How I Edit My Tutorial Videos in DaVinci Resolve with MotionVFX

So I've been editing tutorials in DaVinci Resolve for the past four years and nothing has been as much of a game changer for me in the edit page as MotionRareFX.
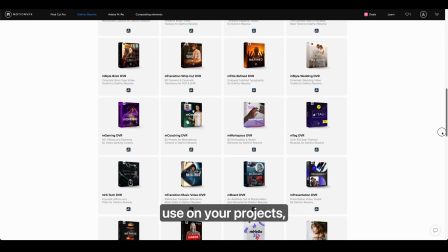They offer hundreds of edit friendly templates and effects that you can easily use on your projects whether it's in DaVinci Resolve, FCPX or Premiere Pro. In this video I'm going to show you the ones that I use the most in my tutorials and also a little behind the scenes of my editing process.
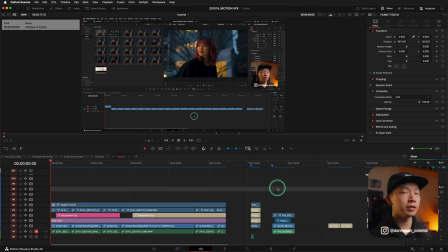So let's get into it. So here we are in DaVinci Resolve and the first effect that I'm going to show you is a very simple zoom in. I don't usually keyframe these zoom ins. I usually put them on an adjustment clip and right here I'm using the M-Tuber for zoom.
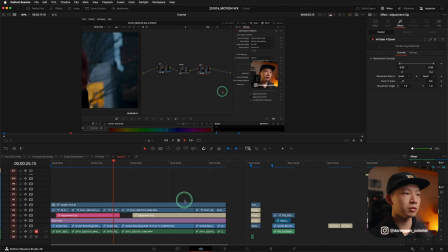So it gives you a very nice smooth zoom in and zoom out. So if I go to the end of this adjustment clip, it zooms out very nicely. So I don't have to go into the individual clips and keyframe it that way so it has a very smooth curve on its own this effect is also
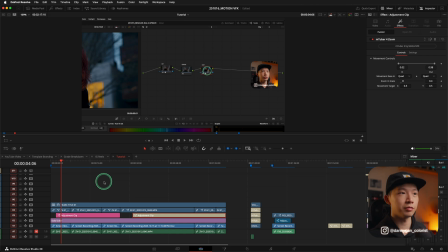somewhat inspired by mkbhd which he uses a lot in his videos so if you also want to know what's going on in this pile over here this is usually the structure of my tutorial content the video itself so the first layer here is the filmic title which
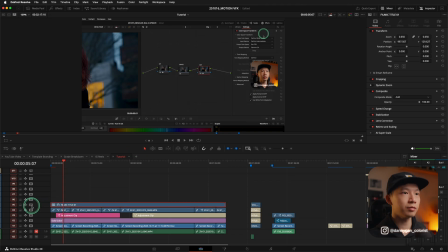is this title on my name if i turn this off so it's just my name overlaid on my face so that I somehow get to watermark it so people don't get to steal my content and then we have the recording which is on the ZV-E1 and then the adjustment layer so I also have a solid color here which
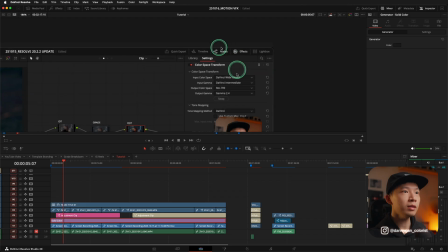is to cover up the date of recording so there's this junk up here which I really cannot take so it's a little bit of an OCD so I use a gray solid to cover it up and then of course the last layer here is the screen recording itself
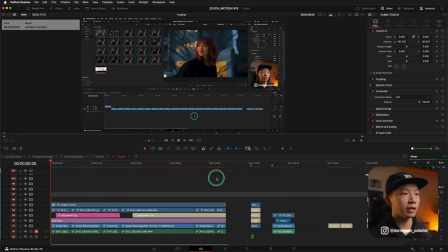so this is usually what the tutorial content will look like so the second effect that i like to use a lot since i got a whole of motion vfx is this square pop-up or what they call corner screen so if i
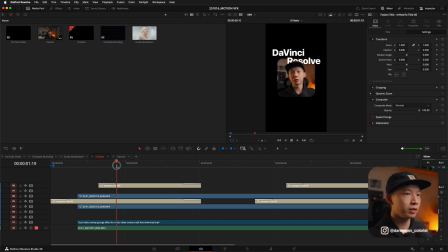switch over to a reels here let's say this so what it's called is a corner screen so if i go into effects we have the mTuber 3 corner screen 05 and the reason why I like this so much is
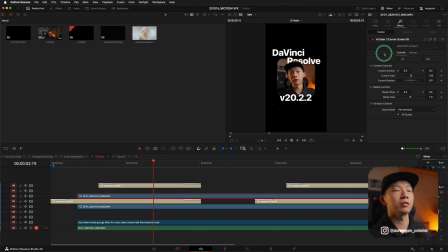because for tutorials you either go for a square or a 16 by 9 box which is taking up a lot of space or you go for a circle which I did last time but if you're putting it in a circle you're actually losing a lot of the face so it doesn't fit very
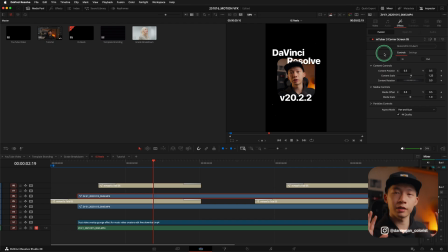nicely and I feel that this shape which is a square with the rounded corners is just the perfect shape for this kind of talking head And since using this effect, I think it's something that I can't live without anymore because the alternatives are to go into your color page or your fusion page and manually draw a mask and then crop it up. And that's a lot of work.
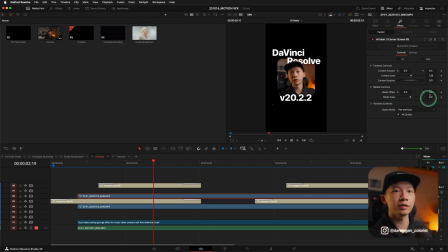For this effect, I can just drag it into my clip and any of the adjustments that you want to make to your content. So this, it has an effect on it. Let me try to turn this off and move. So you can move the content left and right. And I can also move the media within the content left and right as well.
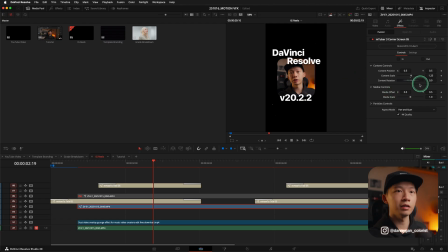so anything and everything over here is adjustable so this is a reel that i released recently and in this reel of course i use the corner screen to sort of isolate because if i don't use this corner screen
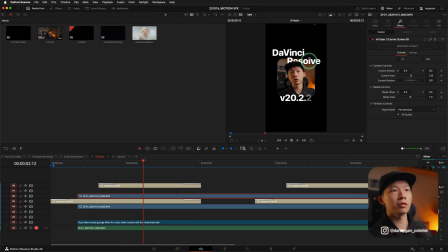the talking head is going to be either very huge or i will have crop tops which means that if i disable this for a minute so let me duplicate this and then disable the tool and remove the effect. So it's either I have this crop top and bottom or I zoom in all the way
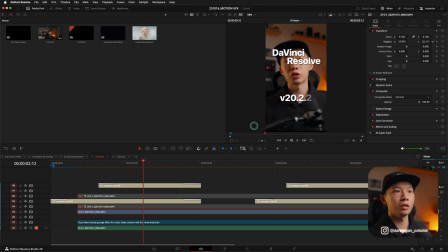which is huge if you're viewing it from a phone. So my whole face is like two-thirds of the phone already which I don't really like.